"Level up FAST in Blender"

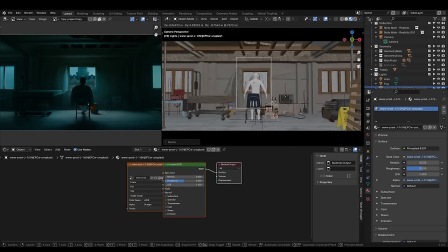I tried to find an image of a similar building to use as a backdrop, which I imported using the import images as planes operator.
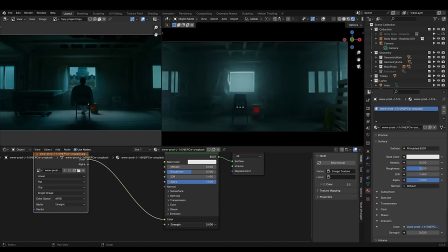By plugging the colour into the emission I can ensure the image is visible through the fog. Let's add our character.
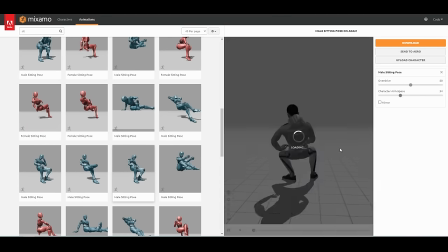I used a free one from Mixamo named Adam, and this male sitting pose. It's not exactly the same as the original, but it will still get the message across.
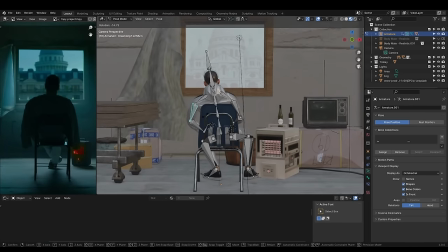I imported the FBX into Blender and switched to pose mode to fix the weird left arm situation, as well as straighten the character overall to better match the reference.
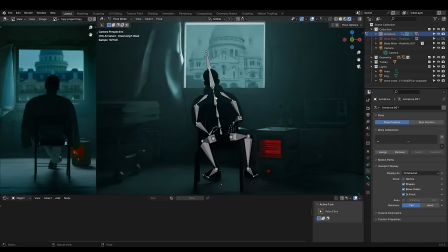I actually made a mistake here. I didn't activate auto keyframing so my pose didn't save, and I had to redo this step later.
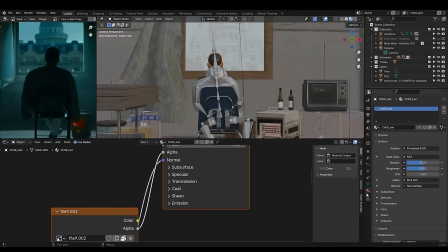Always make sure you overwrite the keyframes when reposing a character. Mixamo characters are usually a bit too shiny, so I turn up the roughness in the materials.
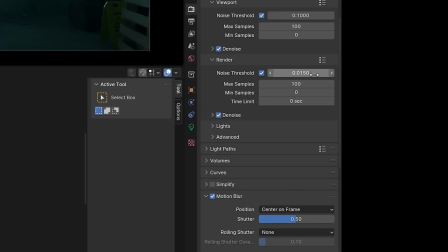Let's try a full render. First, I'll speed up cycles by reducing the number of light bounces. I also clamped the indirect light and turned off core sticks.
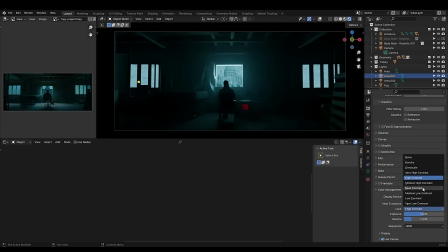AGX comes with multiple contrast slots, but I usually just use the color balance node and the compositor for more control.
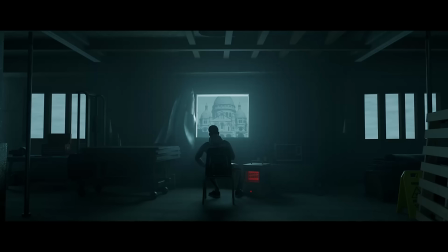Here's the first render. It's okay, but I made a checklist of things I want to improve.
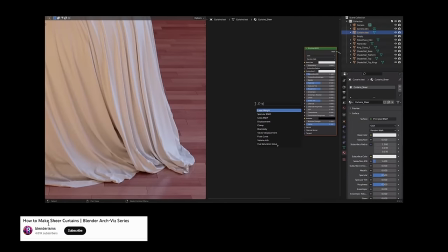Let's start by upgrading the plastic material. I watched a few tutorials on curtains, and the biggest takeaway was adding a translucent shader to the principled BSDF.
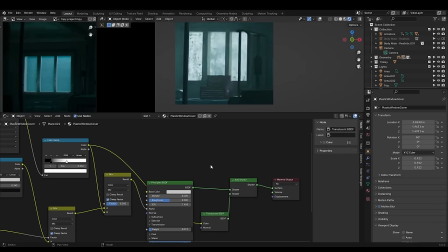I also used a rusty metal texture to control the amount of translucency.
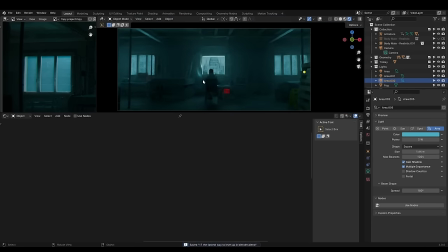This new material lets more light through, which pushes the sides of our image closer to the original reference.
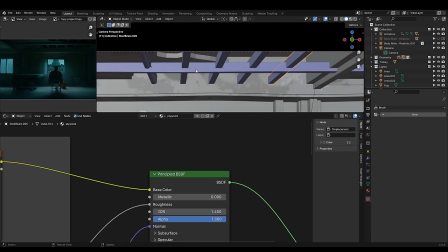I still wasn't happy with the straight lines in the roof beams and wall pieces, so I subdivided them and used displacement modifiers to warp them.
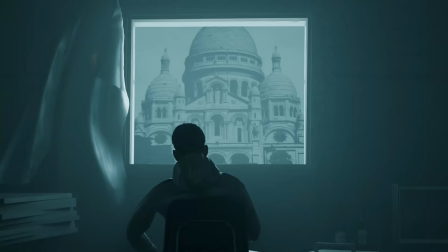These window sills stuck out too far, causing an ugly bright highlight. Let's pull them back in a bit.
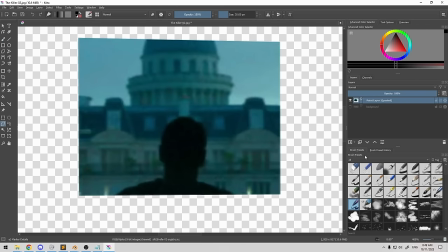Finally, I used Krita to cut out the building from the original reference. I used the clone brush to fill in sections where the character was.
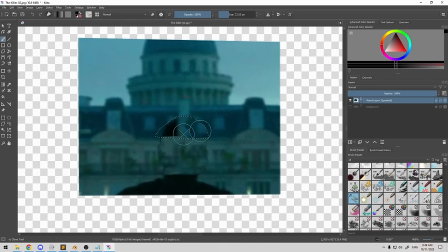I just wasn't happy with the image I initially used. It was too desaturated and the perspective was off.
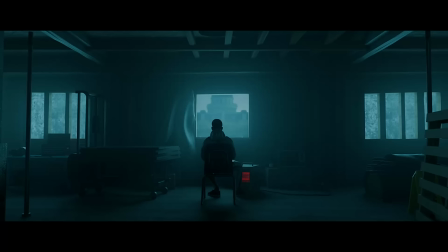Here's the second render. Definitely an improvement, but there's one or two things I still want to fix. The major realization I had here was that the plastic sheets covering the windows are on the inside.
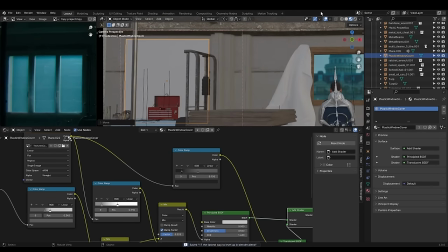I don't know how I missed this, but let's fix it. This helps soften the sharp edges on the windowsill.
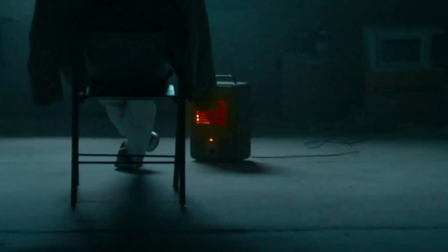The original image has one or two bright little embers in the heater. Small details matter.
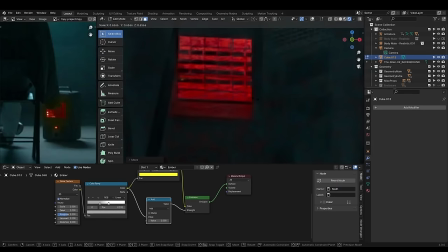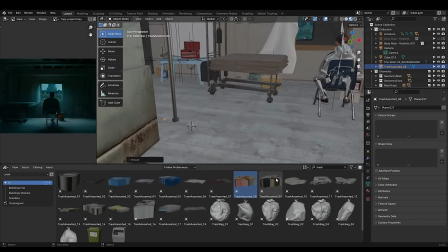Finally, while there isn't really any in the original, I wanted to add some pieces of garbage or ground clutter to help break up the concrete texture.
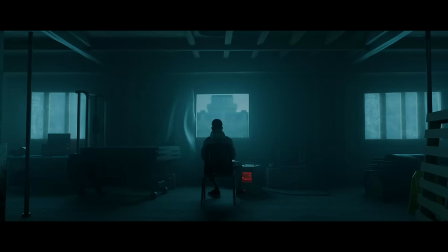Here's the third render. Let's add some post processing.
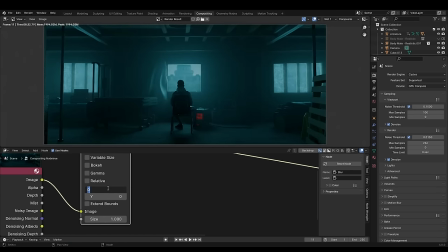My process is different every time, but for this image a small 2 pixel blur helps remove the CG feel.
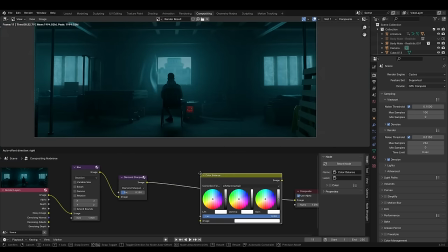I then used a filter node set to diamond sharpen. A color balance node to help bring the black levels down a touch and push the overall colour to a slight green.
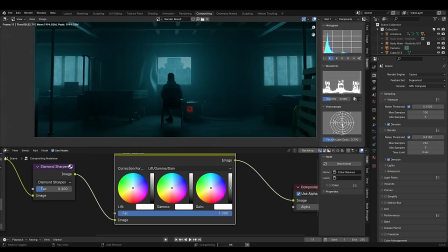You can see the scopes by opening the side panel with the end key. Then some film grain.
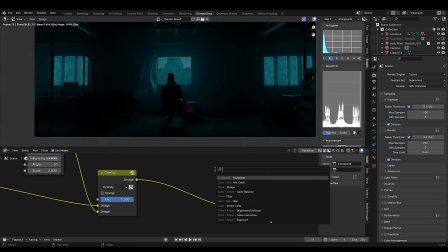For some reason the overlay mode in Blender darkens the image more than other software,
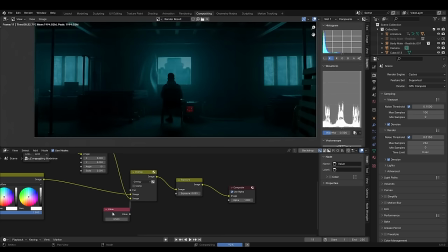so I add an exposure node after the grain and plug a value node into the factor and the exposure amount to reduce the darkening effect caused by the overlay.
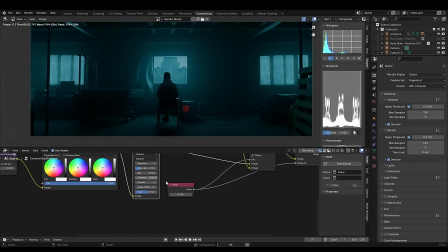A glare node set to glow can add some nice bloom to the highlights.
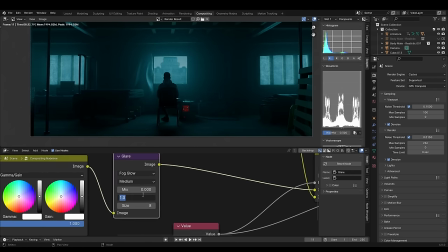You can even tint the glow red to simulate film halation, but I didn't for this image. A lens distortion node adds that edge warping I mentioned earlier. Now our pole bends just like the reference.
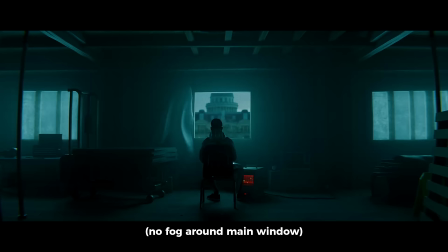Finally, I rendered out a version without the fog and replaced the main window with it. This better matches the original image, without all the fog covering the background building.
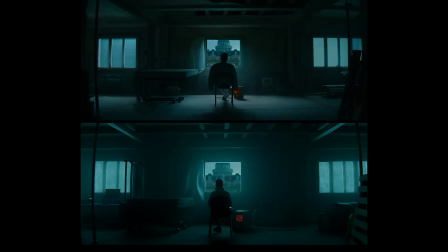Here's the final render. There's definitely still some areas that could be improved, but I'm happy with it overall. I came away from this feeling like I've learned a few more things about Blender, and it's definitely something you should try if you're looking to really upgrade your skillset quickly.
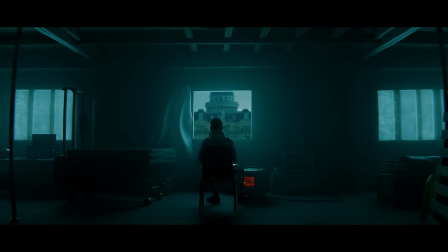If you find this content valuable please like and subscribe so I know to make more. Thanks everyone, I hope you found the video helpful.